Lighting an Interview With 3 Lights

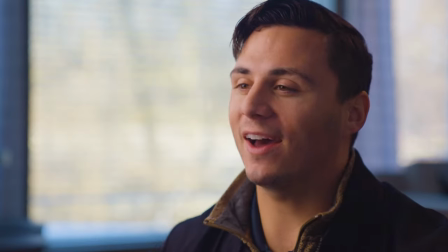0s
If you want to know how to light an interview with three lights, this is the video for you. First thing that we want to do is shut off the overhead lights in the space. Unless we're going to use those overhead lights, typically we want to turn those off because we want full control over the lighting in the scene.
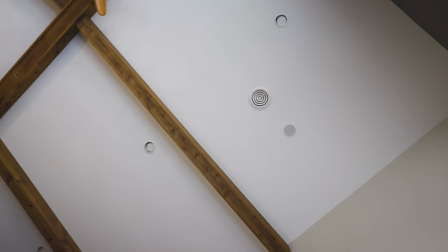13s
So we want to turn off all the overhead lights. The next thing that we want to do is expose for the natural lighting in the room. Since we have windows in this shot, we're going to want to knock down the exposure so that we can see through the windows and the windows aren't going to be overexposed. What we're going to use to bring the exposure down is these variable ND filters here.
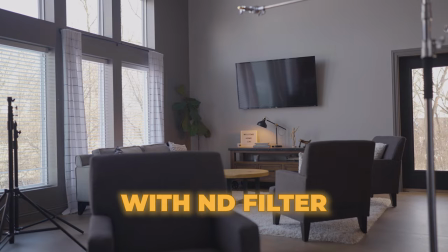34s
I'll go ahead and show you what that looks like in the camera. I talked about this in my last video but this softbox couldn't recommend it more. This thing is incredible. It's so fast and easy to set up. There's a little system on the inside. All you have to do is push down and this thing expands and you're good to go. You can literally set it up in 10 seconds.
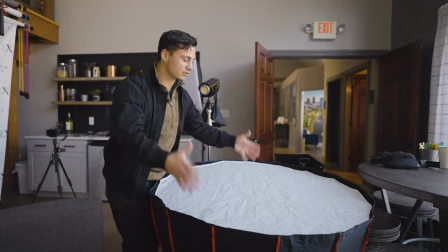57s
And just like that, Sockbox is ready to go. Here's our key light all ready to go.
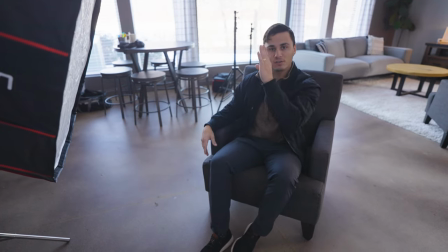64s
So when we have a light coming across the subject right here, it's going to provide a nice shadow fall off across our face and you're going to see a little triangle of light here on the opposite side of their face.
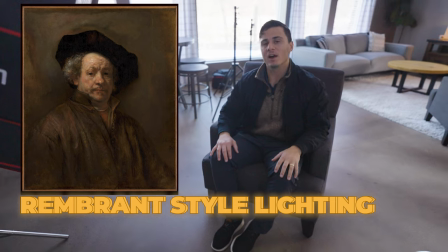73s
That's what we call Rembrandt style lighting. I'll go ahead and show you what that looks like here.
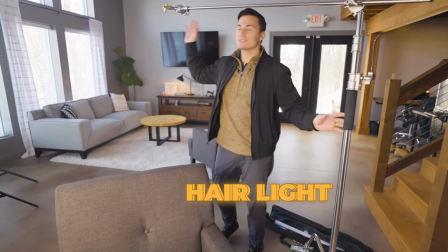81s
our second light is going to be our hair light the purpose of the hair light is to provide separation from your subject in the
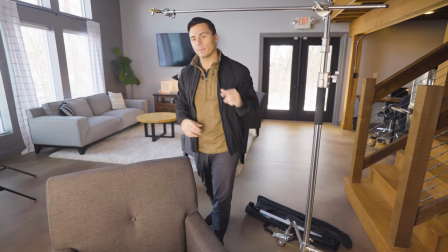88s
background it's going to cast a nice little bit of a glow over top of the head of your subject before we jump to the next step if you want to turn your videography business into a six-figure income and full-time career the best next thing that you can do in my slightly biased opinion is get a free copy of my book below film to freedom i've included all the strategies and tactics that I use to turn my videography business into a six-figure income and full-time career into this book, the 240 pages in this book. So click the first link in the description to get a copy for free. That's right, completely free for you just for watching this video. For our hair light, we are going to use this Namelight Pavo tube right here to match this practical light that we've got in the background right here. This lamp that we found in the background, we're going to utilize that. That's going to be our motivation for this hair light that we have right here.
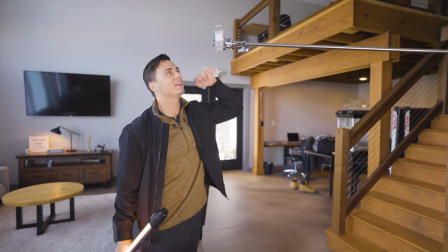138s
So we're gonna go ahead and hook this up to this c-stand using this little knuckle thing right here. I don't know what this is called but I'll find out and I'll link it in the description below.
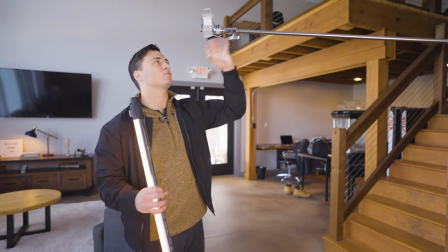146s
These things are incredibly handy. The amount of times that you need some sort of tool where you can adjust the angle that you have a light or a microphone or something connected to a stand of some sort,
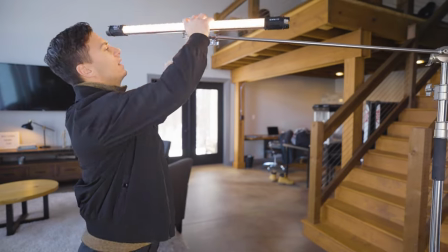158s
I would highly recommend picking one of these guys up. I learned this trick from Epic Light Media. Shout out Epic Light media everyone you should go check out their channel after this video awesome information and they're hilarious dudes i have a quick tip total
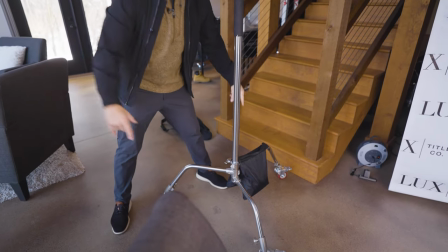174s
hack for you guys here pick up a couple wheels that you can put on the bottom of your c-stand these things are so handy it
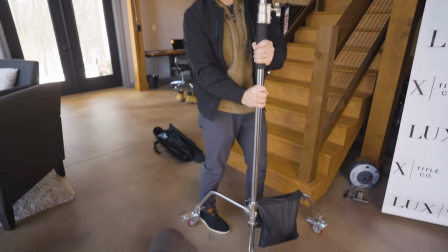182s
makes it really easy to just move your c-stand throughout your shot so wherever you need it set up you can just wheel your c-stand around and then you're good to go a lot easier than having to pick up a c-stand with lights attached and a sandbag attached to it.
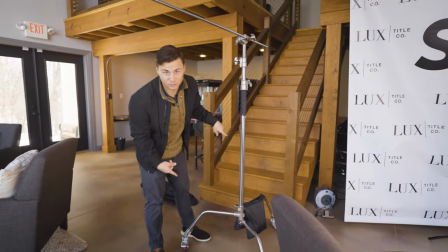196s
I'll link these in the description below as well.
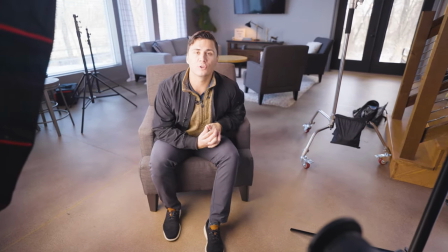198s
Our hair light right here casts a little bit of a glow over top of the hair of the interviewee and provides that separation between the interviewee and the background.
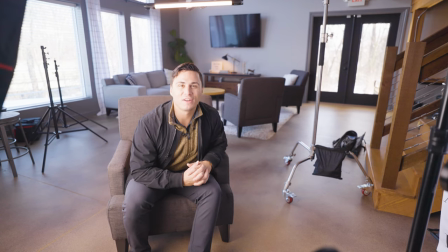206s
It's really subtle but it provides just a nice little effect in the shot that makes it look a little bit more cinematic.
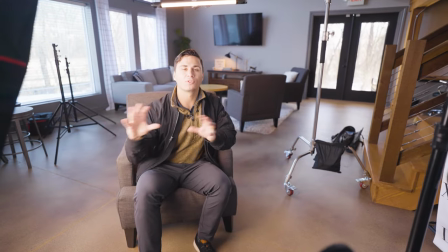213s
Here's the shot with no hair light.
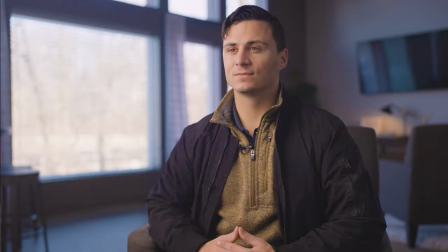218s
And here's the shot with the hair light.